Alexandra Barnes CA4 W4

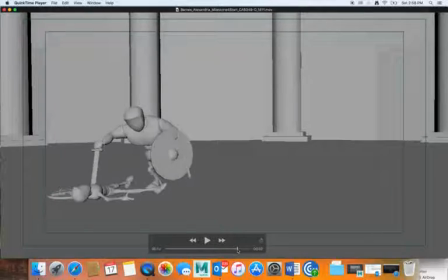(24:24)
It should be kind of at the same place, even if it's needed to be keyed on each frame. And then as he goes up, that's fine. He pulls it. The tip is down because it's heavy sword.
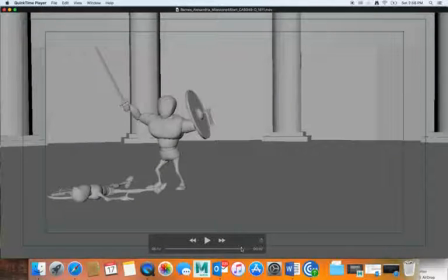(24:41)
That's good. But once when he gets it up, I wouldn't stop here. I would actually go with the sword all the way up here. So in his wrist, rotate his wrist so that sword is pointing kind of back. I think that would look better, because right now,
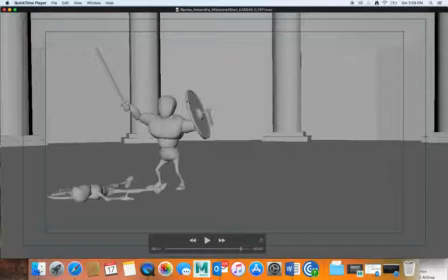(24:59)
you see the shield is this way, and the sword is also that way. And I think it would be nicer if they confront each other, if you have a shield just as you have it,
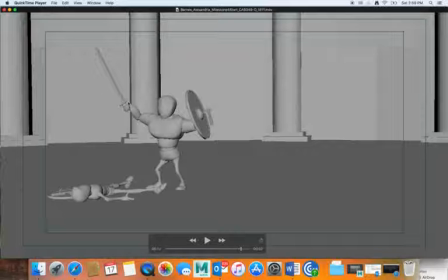(25:13)
and then by rotation of this hand, the shield would go in opposite direction, so you would have these things kind of going against each other. It's going to look graphically better.
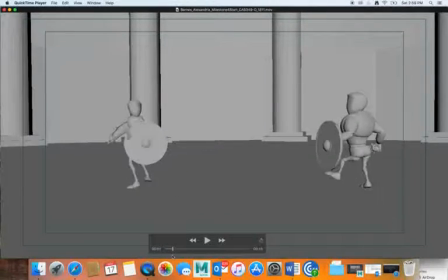(25:30)
All right, so I also understand now what you were asking me, that you have a problems here with shield. Something is happening, right?
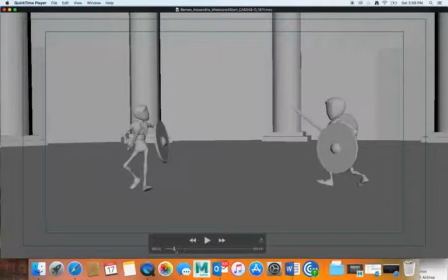(25:46)
And also I can see that something is happening with the other hand with the sword. Something here, right? So how to fix it?
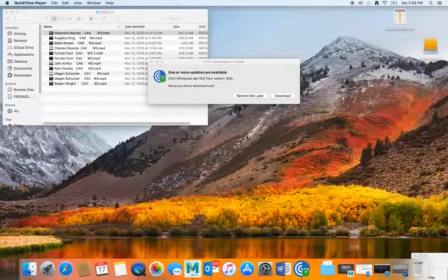(26:03)
Let me open your Maya.
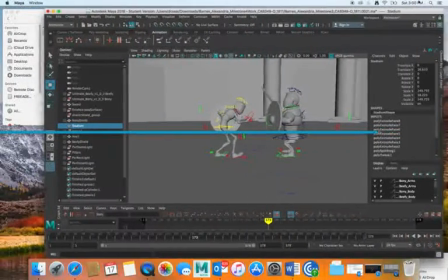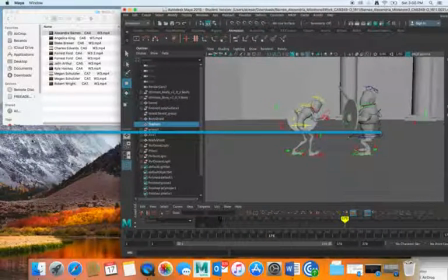(26:20)
I don't know what is this blue line when I open Maya.
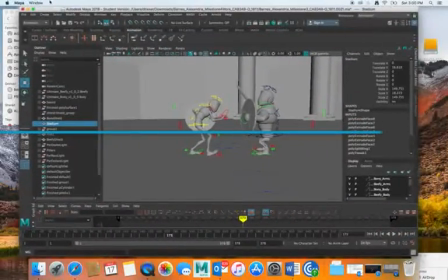(26:30)
That's really unfortunate.
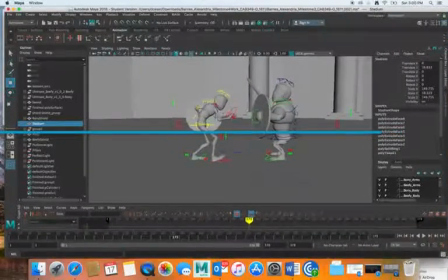I'm not gonna close Maya down and start again because it's gonna take too long.
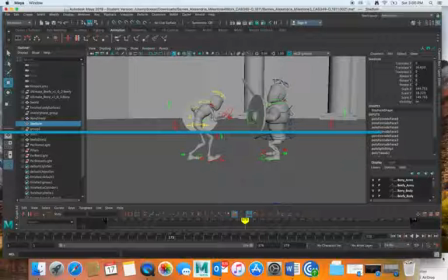(26:47)
So I guess we'll have to deal with it somehow. Oh, crap. All right, we'll have to deal with that.
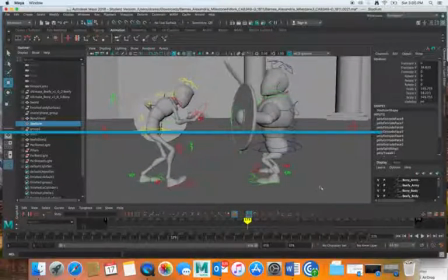(27:04)
Yeah. Okay, so let's take a look.
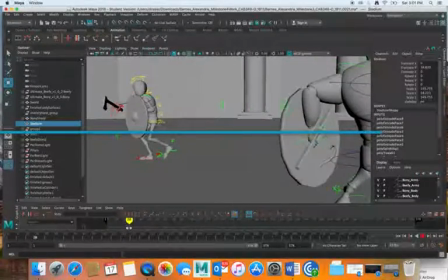(27:12)
So this guy, so that's a frame 29.
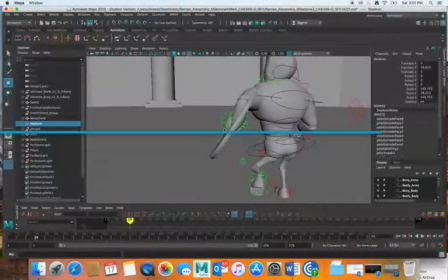(27:24)
Look at that, frame 29. 29, 30, yes, still 30, and then
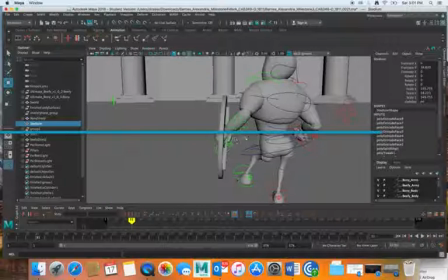(27:45)
31 is okay. So 2 frames, we have here problem with 2 frames, 29 and 30.
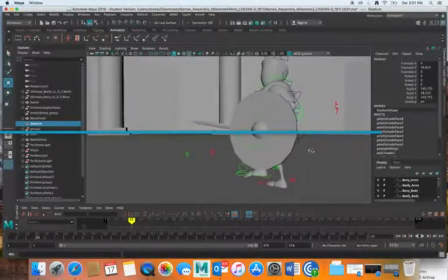(27:53)
Well, what I'm gonna do is,
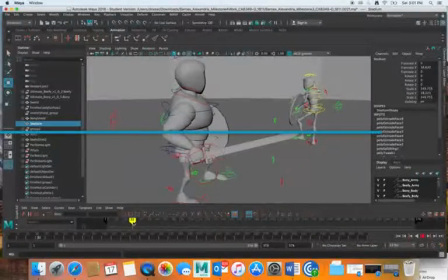(28:00)
oh, okay, let's take a look at the other problem, right? With this other arm.